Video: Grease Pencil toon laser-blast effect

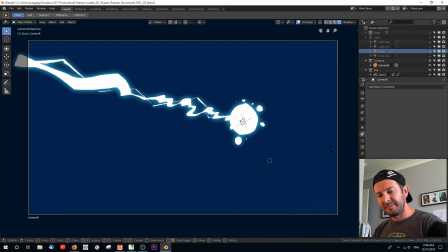494s
Because when we take this camera and we rotate it around the scene,
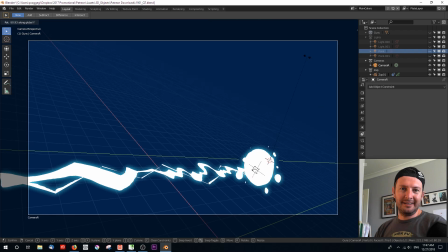499s
you can instantly tell that is a 2D shape, okay?
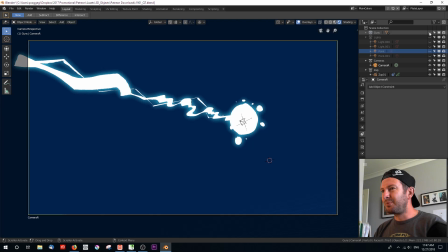505s
And we don't want that. So let's just bring back our guns, bring back our lights, okay?
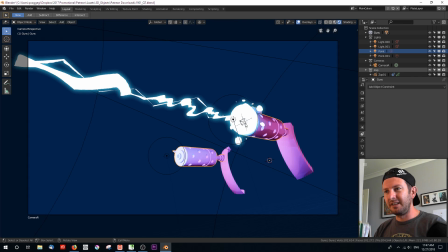512s
And let's just focus on this particular object right here, this laser object. The constraint that I've chosen is called a lock track constraint. Here's how it works. I'm going to enable,
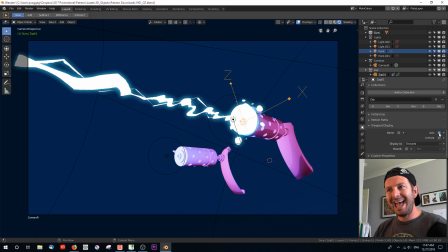527s
under my object panel, the axis for this particular grease pencil object, because what we want to see is the axes that we are going to need to affect, okay? Because you'll see here that under the locked track, okay, we've selected the target, and that is our camera.
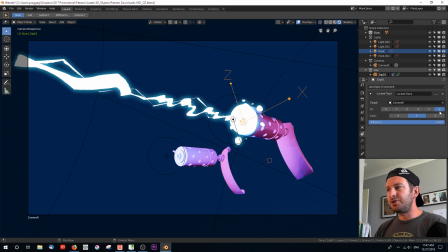546s
We can lock the track to a particular axis, but which one do we need? Well, we can choose a number of them. We can lock it to X, for instance. Okay, let's enable that eye.
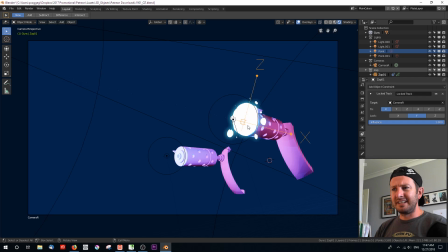558s
This has done something very, very strange.
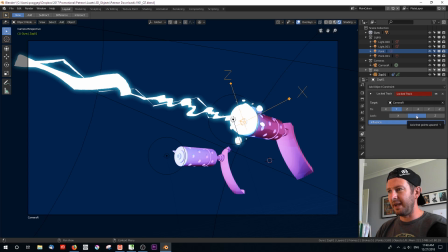560s
We can lock it to Y, but because our lock is set to Y here, this won't actually work because it's the same axis.
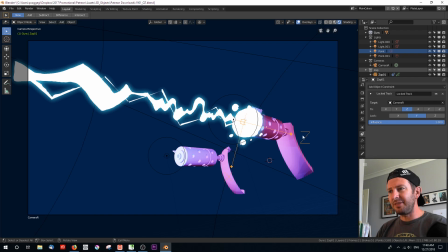568s
We can set it to Z, which basically flips it around. So you can see that this Z, the pointer which is showing us Z, right?
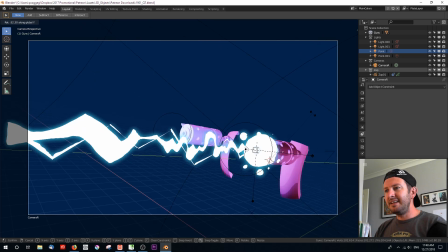576s
If I was now to rotate my camera, you can see that the Z is what is always pointing towards the camera.
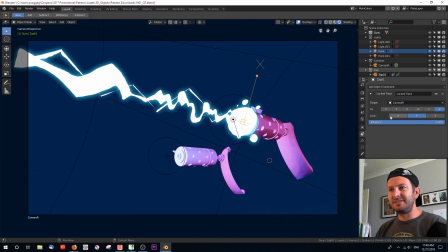584s
I've set it to negative Z because that's sort of how I drew it. And for some reason, that is, what that's done, it's pointing it away from the camera. And it's saying that the axis point that is upwards is Y, which is along the blast, okay?
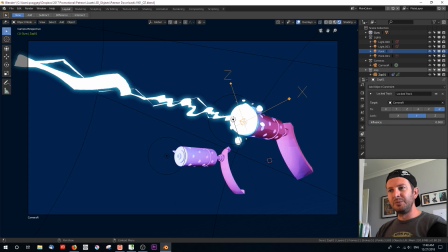603s
And then this influence means that with an influence of zero, you can see that it's a 2D plane. But with the influence set to one, it means that it influences it at 100% of the effect.
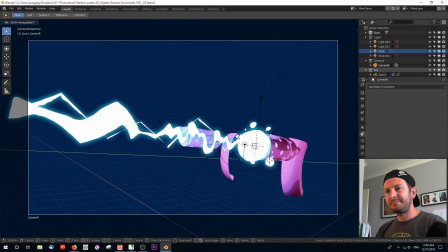617s
And now whenever we rotate that camera, that will always face along that axis.
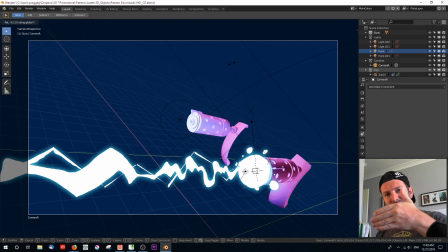623s
And you'll notice that our camera isn't exactly flat on, okay? It is got a really cool
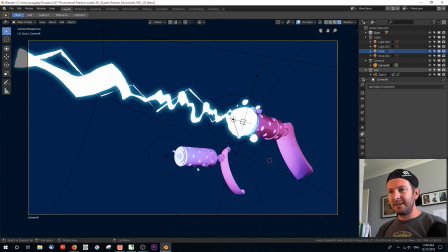631s
angle that incorporates X, Y, and Z rotation so that we've got some perspective here.
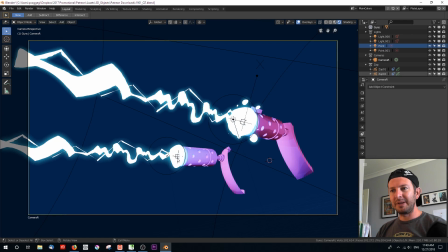637s
So I did the same thing with this other zap, okay? This has also got that constraint on it, okay? This is just a duplicate of this particular object. I've got the same locked constraint on it, but you'll see that because it's further away from the camera,
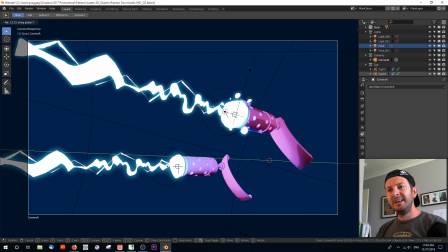655s
when we rotate that around, the effect is just a little bit different.
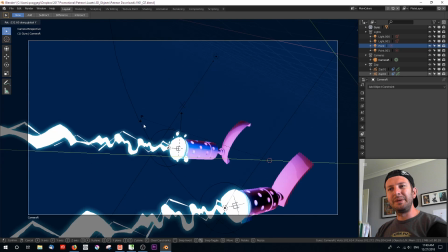660s
It's a little bit subtly different, which is kind of cool because you don't want things that are duplicated to look exactly the same, okay?
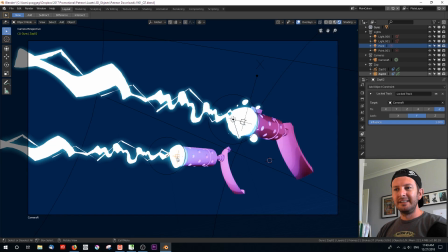668s
Now, if you wanted to, you could just go in and edit this grease pencil so it looks like a slightly different laser blast. I mean, we could do that right now. I could go into, even in camera view, go draw. We go to the drawing plane that it was originally drawn in. So in this case, it's top XY.
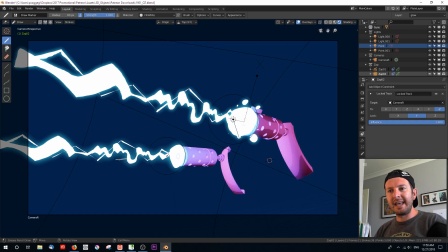684s
And so we can do things like add a little bit of extra zap, for instance. So we go zap, zap, like that. Maybe we want to fill out this point a bit like that. Maybe fill out this point even more. Okay, and so now we can very quickly edit this out
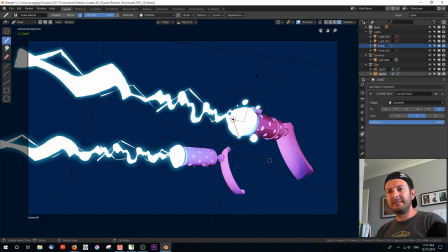704s
to be just a little bit different from this foreground one. All right, and we just go back into object mode, select our camera,
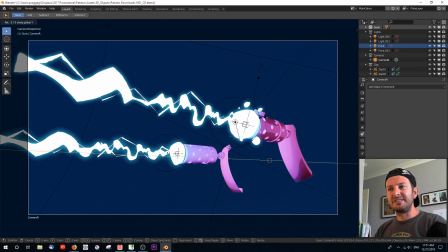715s
and you can see that everything still works just as it did. All right, so that's a really neat trick to get
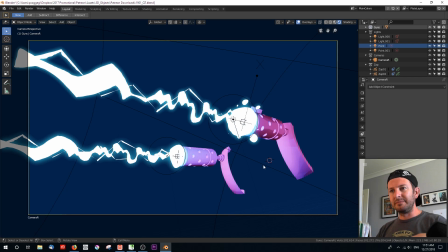723s
a 2D effect to look really good in a 3D environment. And I only track one axis because if you get this more intense angle, okay,
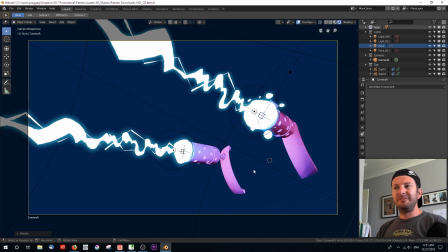735s
you get that wonderful perspective effect, you know, the converging lines, all that sort of stuff.